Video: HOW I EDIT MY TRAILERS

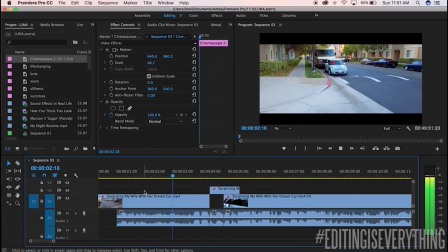609s
Once the entire trailer is edited together, I normally add in cinema bars,
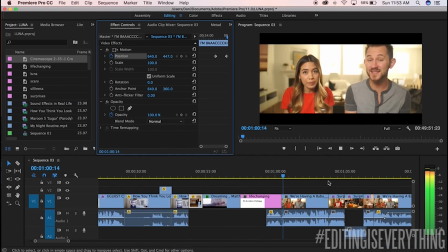613s
which are the two black bars that you see on the top and bottom of the video, to give it that more cinematic effect.
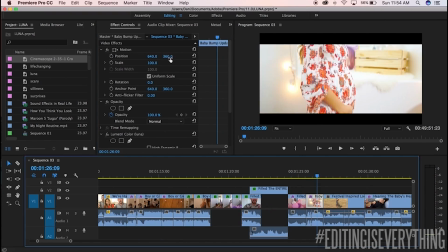618s
This is also so the hashtag shows up clearer.
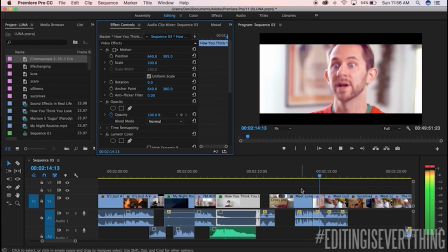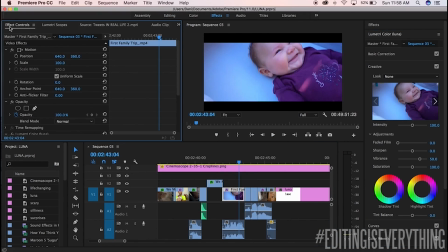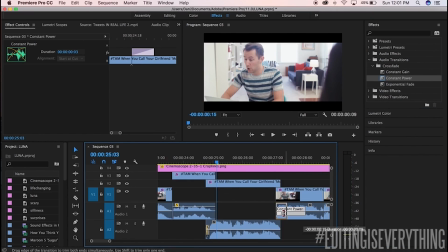630s
In the final cut, you will notice that the audio sounds very clear and smooth.
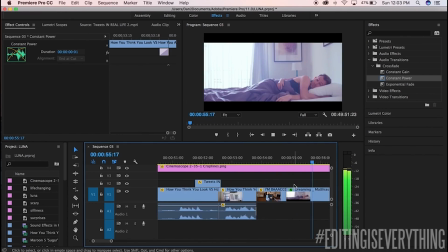635s
This is because I add a constant power crossfade audio transition to each and every audio file.
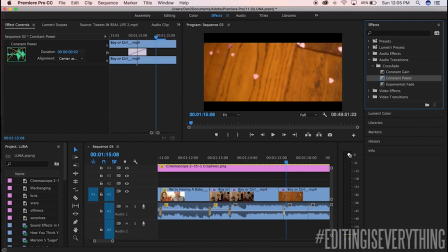640s
It gives that audio that nice fade transition, so when the audio cuts out, it's not a sharp cut.
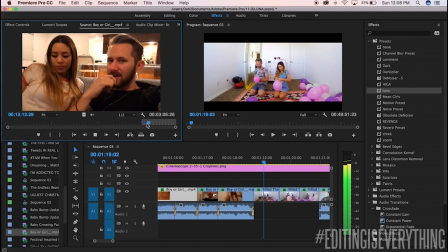645s
The softer the audio cut, the better. This is also why the line in between the red and green, have you ever kissed Mark, sounded so clean and legit.
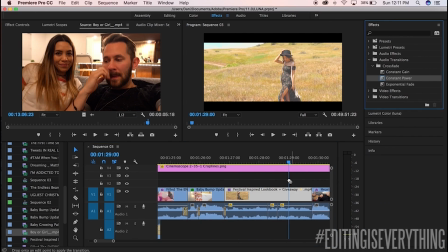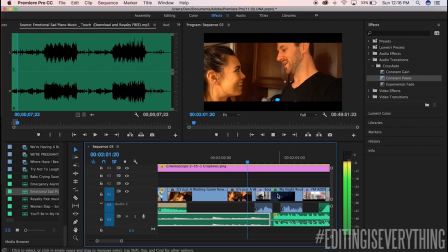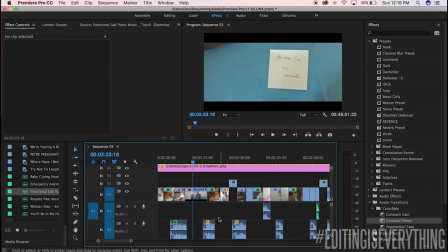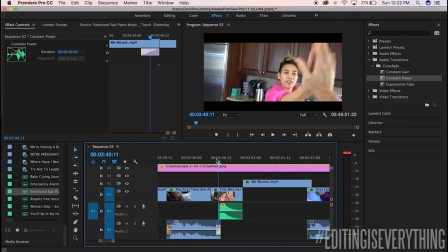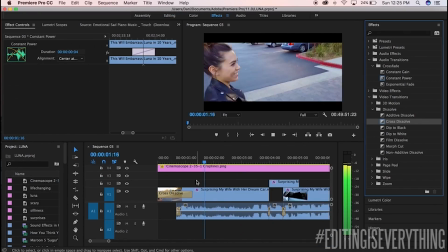680s
Once the entire trailer is finished and all cut together, I get rid of all the excess footage that is left on the timeline.
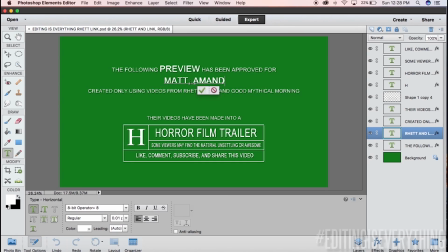686s
This is around the time that I make the preview screen.
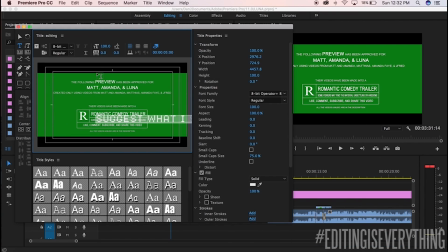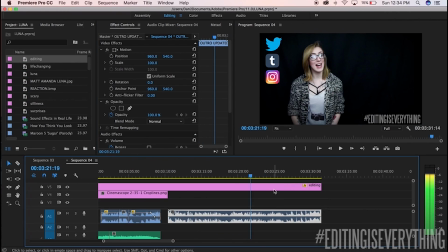699s
And it's usually the same time that I add my outro, the editorial of the week, my hashtag, and my name at the end.
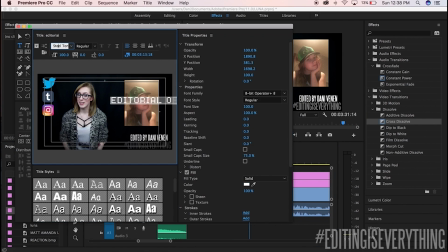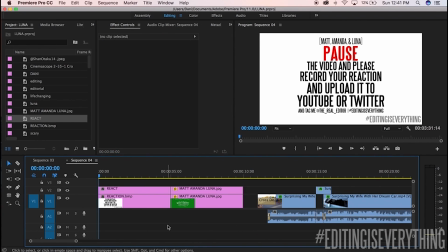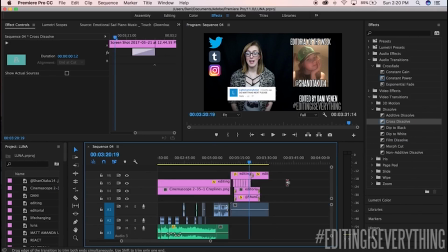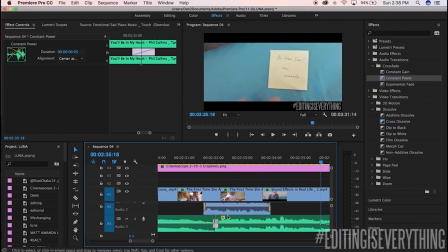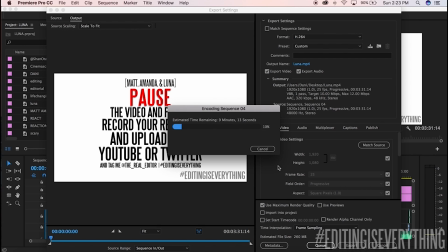730s
Once I watch the trailer all the way through and make sure it's absolutely perfect, I export the video.
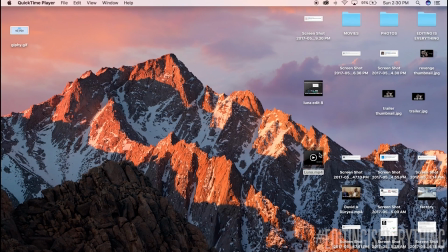739s
And this is the final cut that you see. Thank you all so much for watching, and I'll see you next Saturday.